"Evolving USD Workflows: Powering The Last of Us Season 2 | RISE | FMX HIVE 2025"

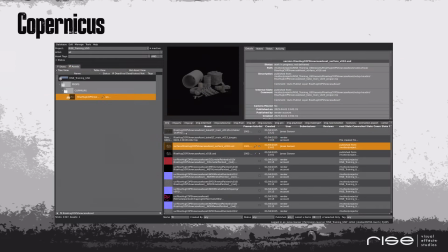1788s
Our whole Copernicus workflow was explained in detail by Jonas Ganser and Stefan Klosterkötter in the Houdini user group meetup last Monday in Berlin, and the recordings will soon be available online. So make sure to check them out to get a deep dive in how our automated surfacing pipeline for asset works.
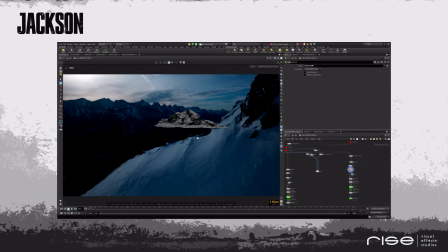1807s
Yeah, for the surrounding environment of Jackson, we were able to reuse the same snowy mountain setup originally developed for Holbeck. However, we customized it further to closely match the reference mountains visible in the drone footage provided by the client.
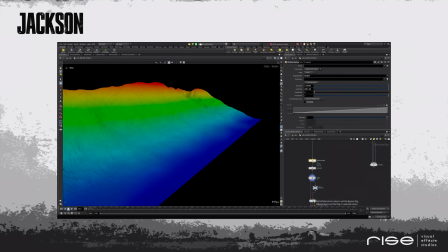1822s
In earlier versions, the snow featured a lot of breakup and detail, which ended up drawing too much attention away from the town Jackson itself.
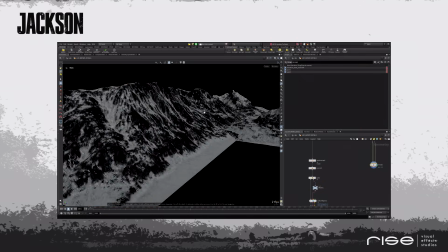1830s
To resolve this, we simplified the snow coverage by adding larger tree patches and concentrating the snow more heavily at higher elevations.
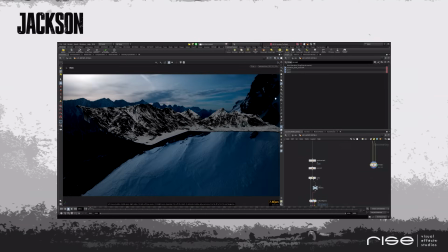1838s
A few tweaks to the height field control ramps in Houdini were enough to find the sweet spot.
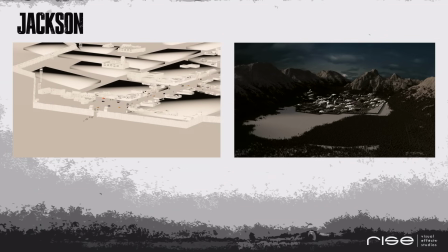1844s
Once the layout was locked in, the next challenge was bringing the city to life. That turned out to be trickier than expected, because in most of the wide shots, people would only show up as a few pixels. So we approached it differently. Instead of tiny characters, we focused on bigger, readable motion, adding oversized smokestacks with heavy plumes,
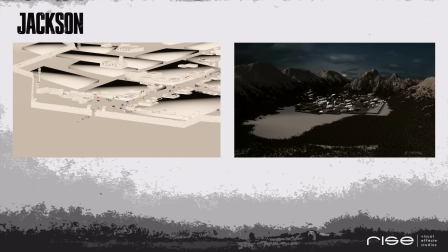1864s
moving trucks, and other elements that created a sense of activity, even if the fine details couldn't be clearly seen.
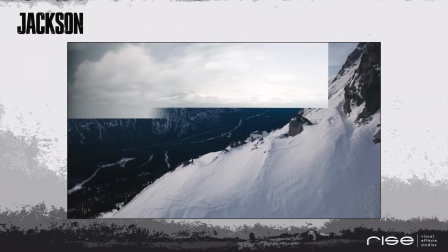1872s
In the second shot, we get a little bit closer, which finally gives us a chance to show off all the details that went into the setup.
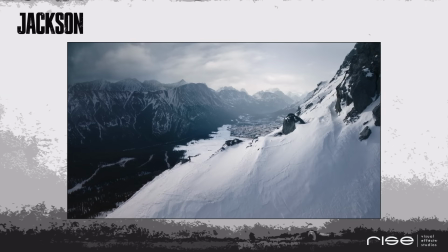1879s
Compositing did a great job of balancing all those elements and using some comp tricks to add even more details and life to it, like pushing certain reflections.
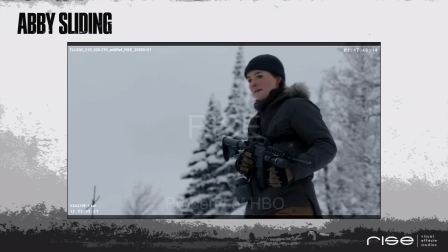1888s
Next, let's take a look at the sequence that sets off the chaos in episode 2. When Abby tries to climb down a snowy ledge, she slips, starts sliding
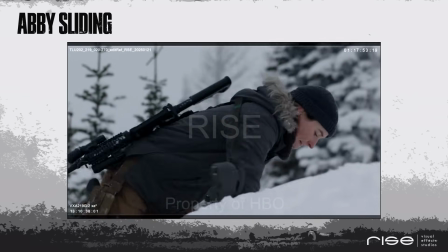1897s
uncontrollably, and lands in an area packed with infected buried under the snow.
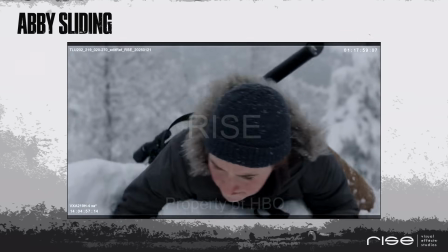1902s
While the view over the ledge required another set extension, the more interesting work happened during the sliding shots.
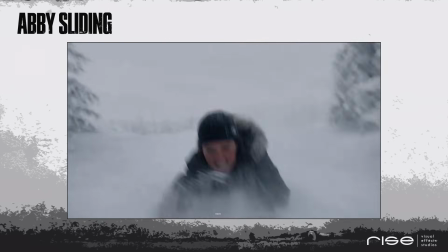1909s
Even though they shot the actress practically, sliding down a slope with a safety wire, which is quite impressive, there was still the need for some enhancements.
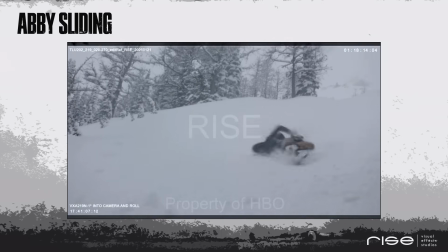1918s
First up was a cleanup pass, removing the wires and cleaning up the ledge itself.
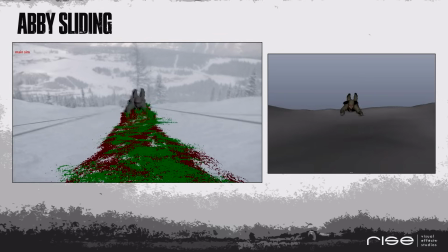1923s
After that, we built a basic rotomation pass for Abby's movement, which served as a base for our snow simulation.
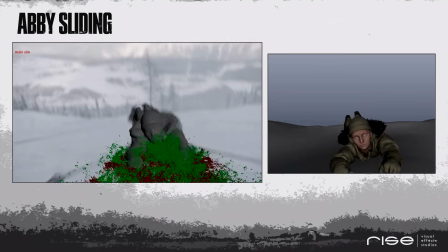1930s
The goal was to crank up the danger, adding more snow, spraying up towards the camera to make the descent feel faster, more violent, and to obscure the original sledge.
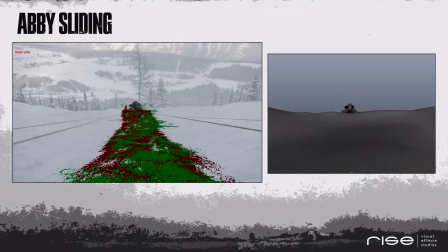1939s
To keep the setup flexible and controllable, our FXTD Valentino Rutz used Houdini's vellum grains,
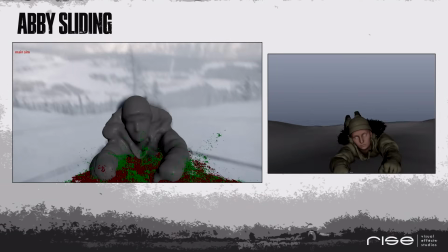1946s
a particle-based solver that gave us a lot of control. By layering those different groups of grains, here visualized in different colors,
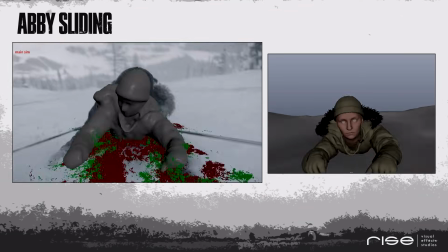1954s
we could separate out snow that sticks to Abby's body from snow that blasts towards the camera.
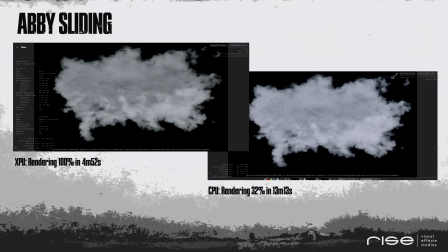1960s
The simulation itself was surprisingly fast, and for rendering, we used Karma XPU, Houdini's GPU renderer. This was actually the first project at RISE where we leaned into GPU rendering more seriously. Yeah, probably it's not quite ready yet for massive set extensions due to limited GPU memory, but for effects and volume work,
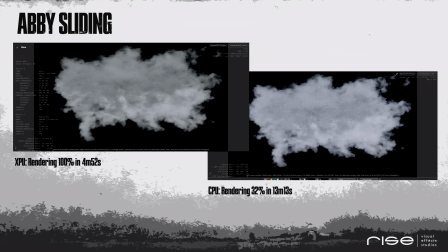1980s
like fog or smoke, it's really a game changer. The speed boost compared to CPU rendering was somewhere around factor of 10, which is huge, especially for effects shots that often go through several iterations before getting final approval.
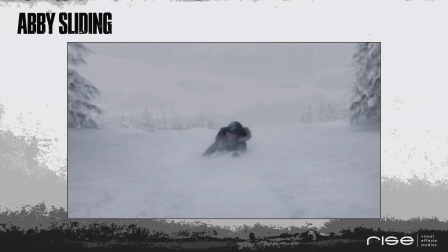1994s
Once the setup was working, it was straightforward to apply it to the other sliding shots using the rotomation.
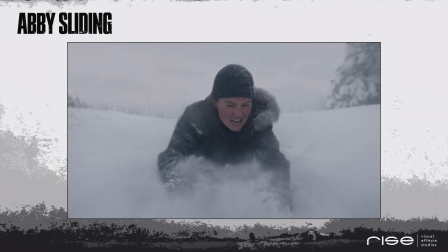1999s
To tie everything together and make the shots blend seamlessly, we added some additional trees and obscured the background slightly.
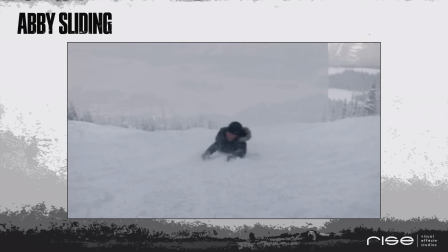2006s
And with that, Abby slides into the abyss.
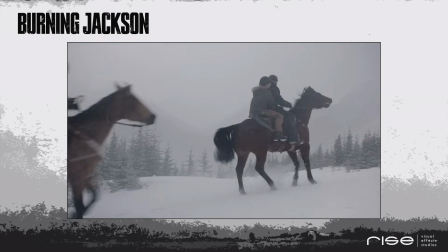2009s
During episode 2, we worked on several shots that we call internally Burning Jackson.
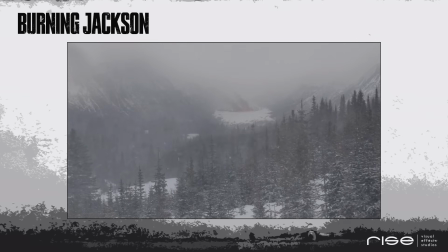2015s
The idea was that during the infected attack, fire breaks out around the town, some caused by exploding barrels, others set as defensive measures.
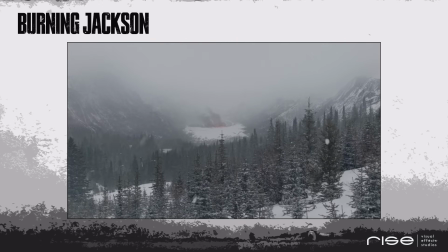2024s
As Joel and the others make their way towards the fateful lodge, we see Jackson from a distance burning and engulfed in smoke.
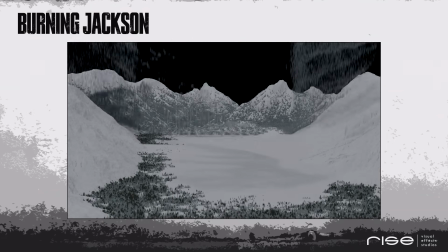2032s
We were able to reuse the same layout and CG environment for Jackson that I showed you earlier,
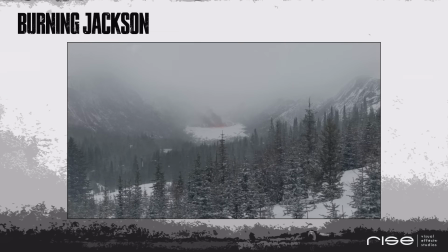2037s
just with a few more mountains added so that Jackson appeared further away.
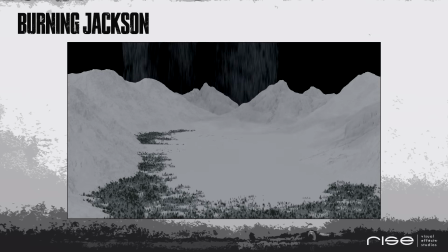2042s
But for these shots, we added a new layer of effects work, including piles of burning corpses, rooftop fires, and large plumes of smoke rising over the valley.
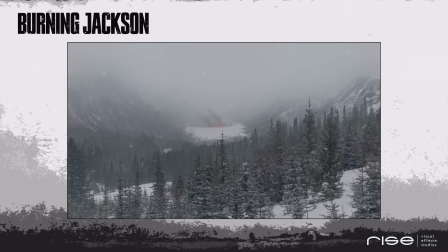2051s
Because the visibility of the fire and smoke was an important story point, we had to push the scale and intensity a bit more than we might have otherwise.
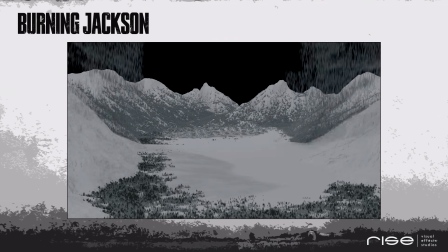2060s
It had to read clearly, even in the middle of a snowstorm and from a great distance.
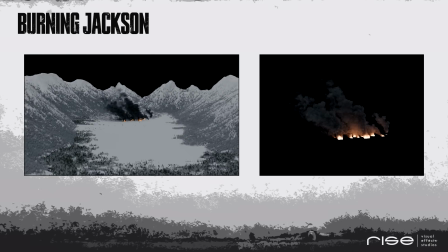2067s
To handle the fire simulations efficiently in Houdini, we used the wedge-based system, not to test different parameters,
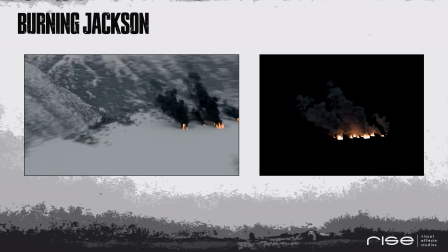2073s
but to split the scene into separate simulations for each major fire source.
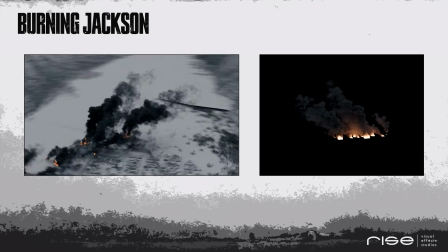2079s
Simulating all fires as a single unified effect would have been too heavy and slow to iterate on.
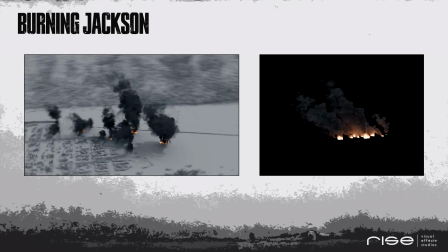2085s
So instead, each fire was simulated individually using a dedicated wedge.
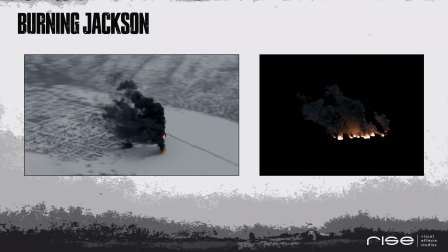2089s
This allowed us to process them in parallel, drastically reducing the sim time while keeping the setup manageable.
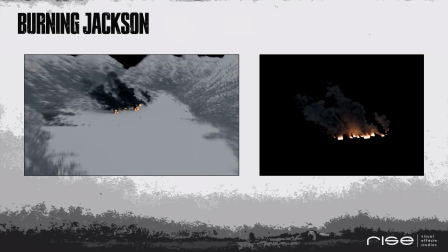2096s
Once the simulations were done, we generated a special firelight template to have full control over the amount of light that's scattered into the smoke and to speed up the rendering.
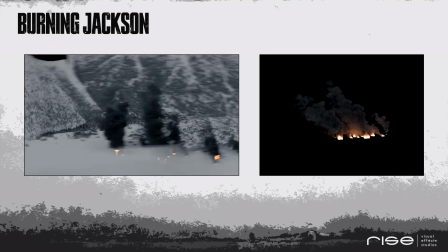2106s
To handle the dependencies between complex effects, we developed a system called RiseFlow.
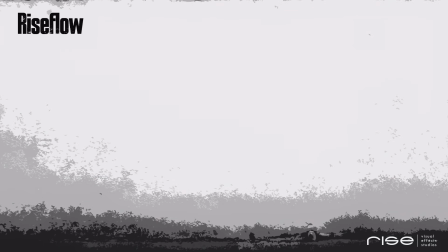2114s
RiseFlow is our in-house system to give artists the power to work on multiple context shots or end assets less destructively and define pipeline automatization. The idea of the system is to give anyone, mainly artists and supervisors, but potentially production too, the power to control pipeline steps like executing templates.
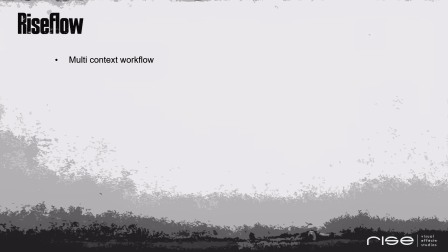2134s
As an example, having a shot containing a character with hair or fur, like the bear that we saw in the previous examples, we used to have a groom artist update the groom simulation on every animation iteration, which wasn't needed in this case as the bear wasn't really moving much.
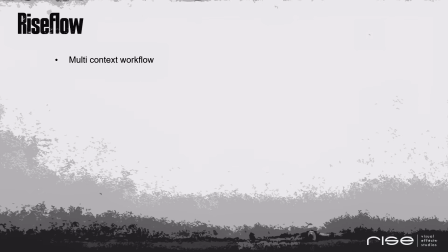2148s
By using the presented template approach, the groom artist can define the setup for the groom and groom simulation once, and the setup gets triggered as a post-publish action on animation export from Maya, including a groom QC when the animation artist exports a new version.
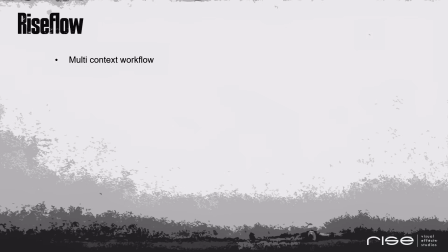2164s
The grooming artist only has to interfere for final tweaks or if anything goes wrong and can concentrate on more challenging or creative tasks during the animation iterations. Though the idea of the system came from eliminating boring, repetitive tasks.
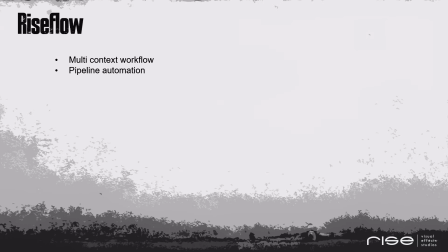2181s
Using RiseFlow, we can submit templates or template dependencies over multiple shots or assets potentially automatically and though save artist resources and the dependencies. Another example is a shot lighting submission that can be triggered automatically on FX
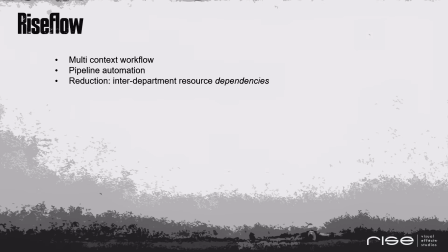2197s
layer publish and save the upstream department artist from waiting for simulations to finish. Those actions can be manually or automatically triggered, for example, as a mandatory post-publish action as a QC.
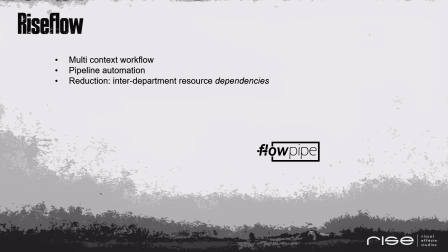2212s
The core of the system is FlowPipe, which is developed by our head of pipeline, Paul Schweitzer, and as an open source package available via GitHub. It's a framework for flow-based programming in Python, so basically node-based dependencies.
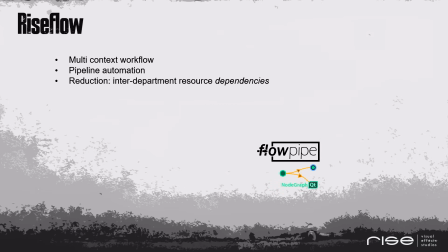2227s
As a visualization for it, we implemented a connection to the Node Graph Qt package, which is as well an open source package on GitHub. We connected FlowPipe to our render farm, so nodes are translated into farm jobs. Additionally, we connected Houdini,
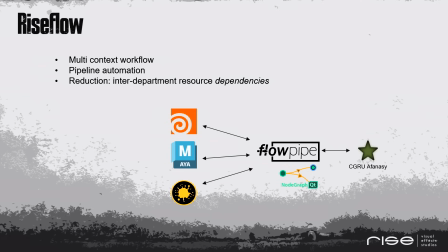2244s
Maya, Mari, and other applications to FlowPipe, so nodes or steps can be executed using the applications. All the connections are connected to with our USD pipeline and Rise-based database. Since the system is an RP construct only and fairly complex,
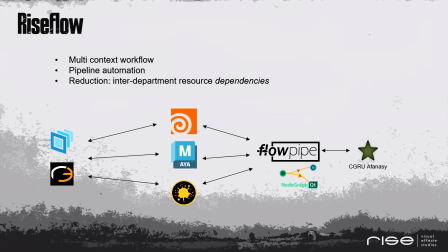2262s
we needed an artist-friendly abstraction of it, and that is how RiseFlow was born.
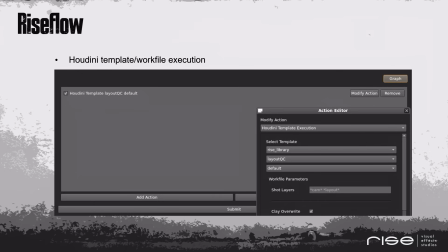2270s
This is how the RiseFlow user interface looks like. Here the user can select from various actions like Houdini template execution to run them in one or multiple contexts.